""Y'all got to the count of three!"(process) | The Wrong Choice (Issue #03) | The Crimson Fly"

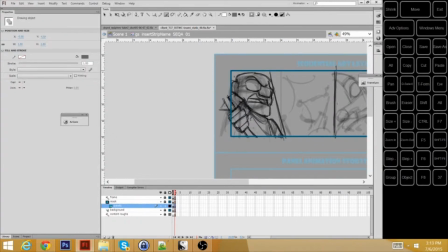[0:09]
Hi, my name is Colin Skipperwing Bird, and welcome to a special subset of Skipperwing Draws a Thing,
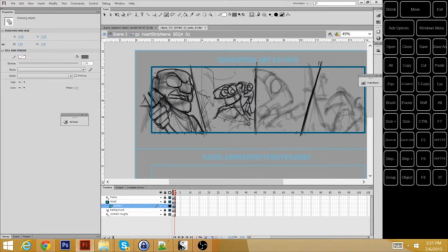[0:17]
process videos for the Crimson Fly animated comic strip.
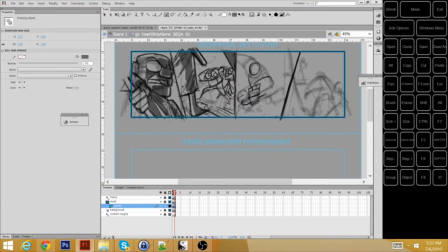[0:24]
Today's strip, issue 3, strip number 32.
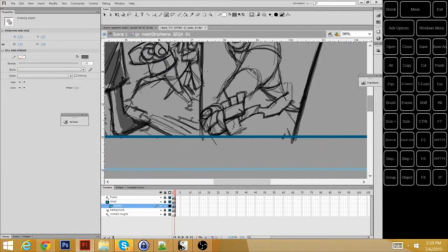[0:29]
So, as you might be noticing, there is actually an underdrawing underneath my so-called sketch version,
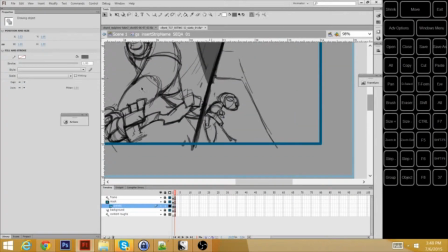[0:36]
and it's actually a bum mistake on my part. For a while, I've been trying to figure out how to actually lay out this
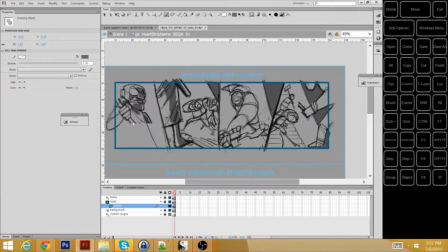[0:44]
particular strip in regards to compositions, and I couldn't quite get it.
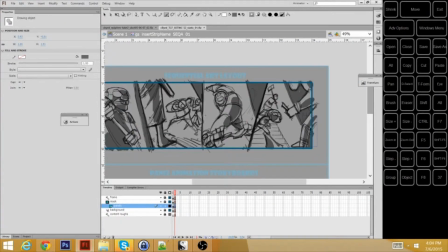[0:48]
So this was actually the successful attempt, and me working on top of that.
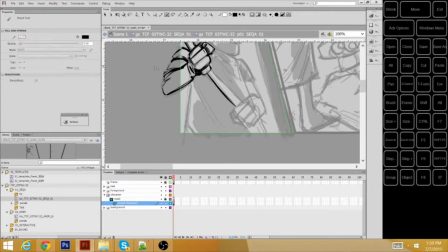[0:56]
Yeah, you're not always going to get it on the first try. So something I want to talk about for the time being is compositions.
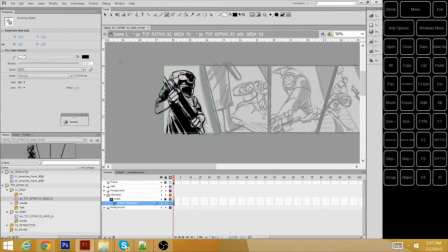[1:06]
Compositions are very important in any sort of visual storytelling medium, mostly because you're not going to be there to tell the audience what's happening,
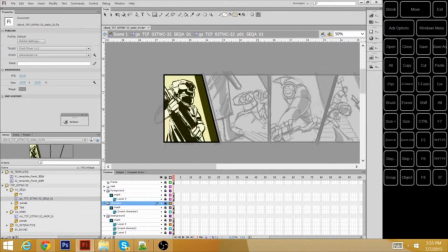[1:13]
and if it's not moving or there's no sound, then you don't get those cues that way either.
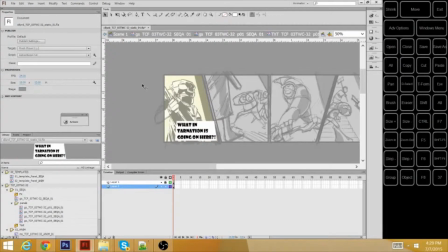[1:18]
So I do it in very sort of subtle ways with lighting, where this old man, he's very threatening because most of him is in shadow. But he's not quite as threatening as the three figures who are invading his home, who aren't supposed to be there.
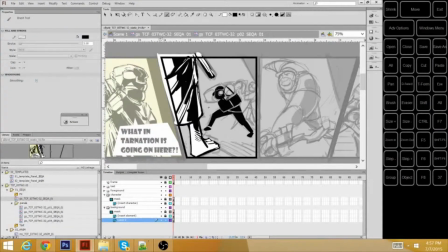[1:36]
That's kind of why they're in silhouette. They're fighting, they're not supposed to be in his house, and as shadowed as he is, at least he's not in a full-on silhouette.
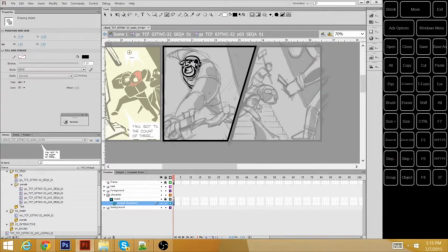[1:47]
Also, having him in a position of power, by having him up in a bird's eye view, puts them in a position of weakness. Same thing with flipping the camera for that third panel, where the fly gets thrown to the ground by this big burly thief.
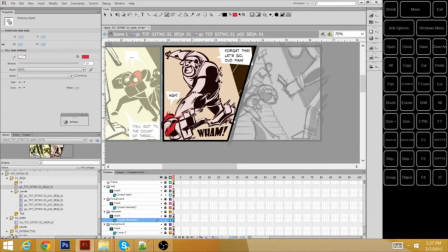[2:04]
Because we're looking at him from a worm's eye view, we're supposed to be in awe of him tossing the fly.
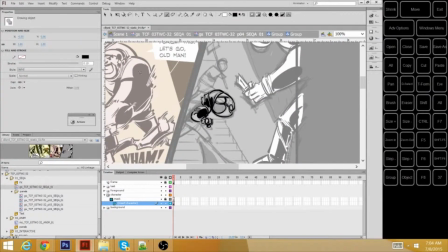[2:12]
That's a fun thing about composition. Same thing with this fourth panel, where I decided to have a sort of leading view.
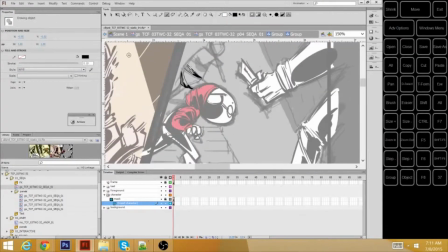[2:19]
It goes from the old man to the Crimson Fly to the thief.
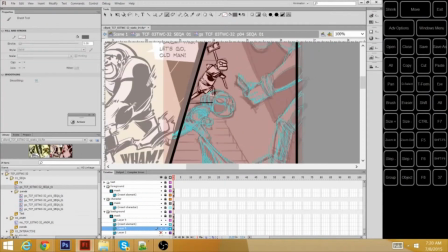[2:24]
And it highlights that the Crimson Fly is stuck between a rock and a hard place. The old man is supposed to be there.
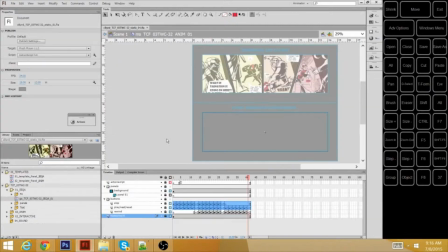[2:31]
The thief is not. And because the thief is in the foreground, he is the fly's priority, more so than the old man.
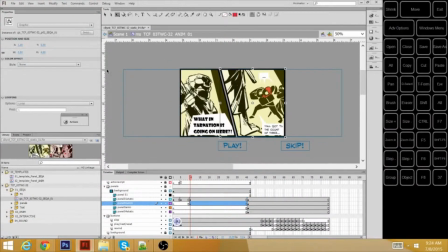[2:38]
This is also helped by having the old man be sort of faded. So yeah, composition.
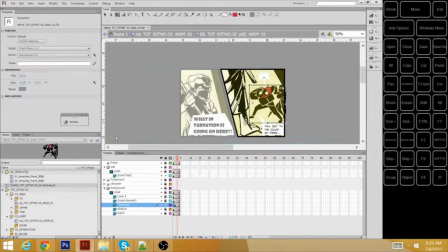[2:43]
Composition matters.
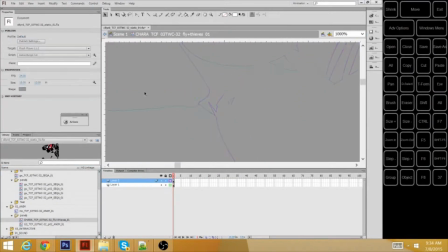[2:45]
Picking your shots, picking what they're supposed to look like, and where you place your characters is all very important to creating a comic strip.
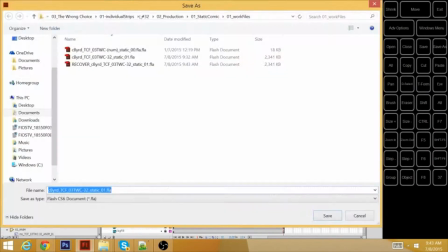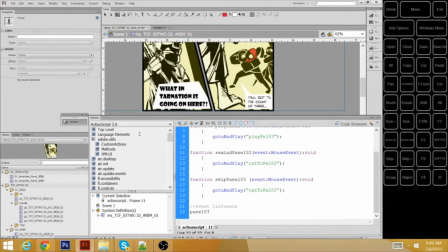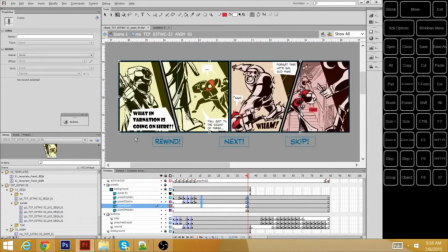[3:03]
This strip also actually brings up something important when it comes to animation. It's not about working hard, it's about working smart.
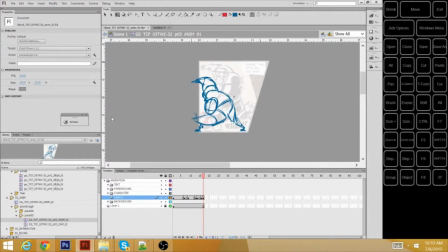[3:11]
I mean, ideally, you would be working equally as hard as you are working intelligently, but if one's got to slide in a pinch, you're going to burn out more so than your muscles are going to burn out faster than your brain is.
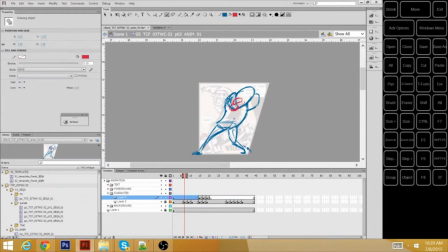[3:27]
And that's when it's time for your brain to pick up the slack and come up with newer solutions. For example, in this third panel,
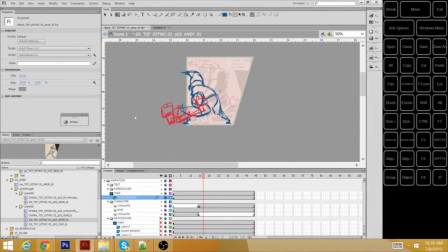[3:34]
instead of having, when the thief goes for his anticipation pose of throwing the fly,
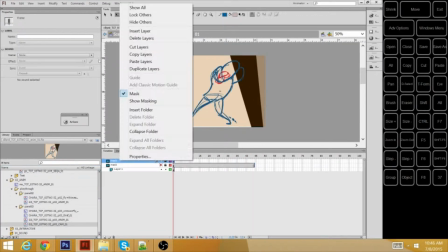[3:40]
instead of drawing an entirely new pose, what I decided to do is I just stretched him out,
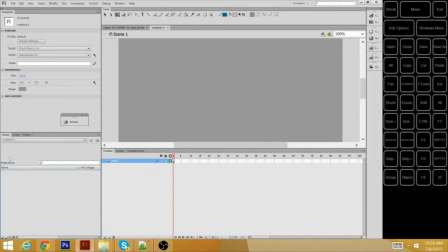[3:46]
skewed him towards his shoulders, and then used that as my next frame, rather than drawing an entirely new frame.
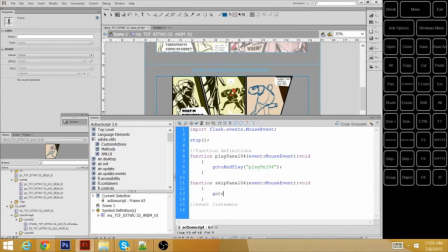[3:53]
Because the end result, it's on screen for so short of a period of time, but your eye isn't going to catch that there's a visual cheat going on.
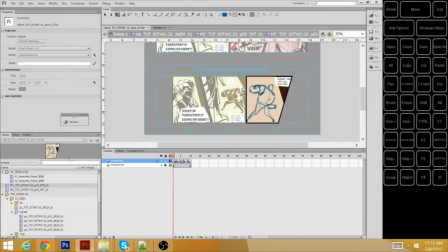[4:00]
It's the same idea behind smears and sort of the overshoot that I do in these pics.
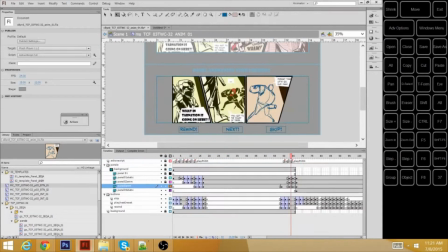[4:06]
Your eye cannot process the fact that his face is being distorted. His face, his arms are being distorted as he's making that swing.
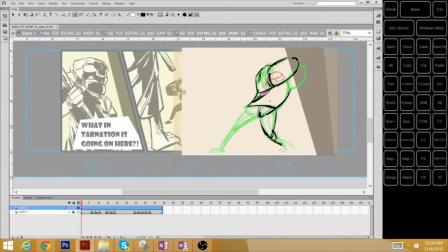[4:14]
So smears make for a great cheat.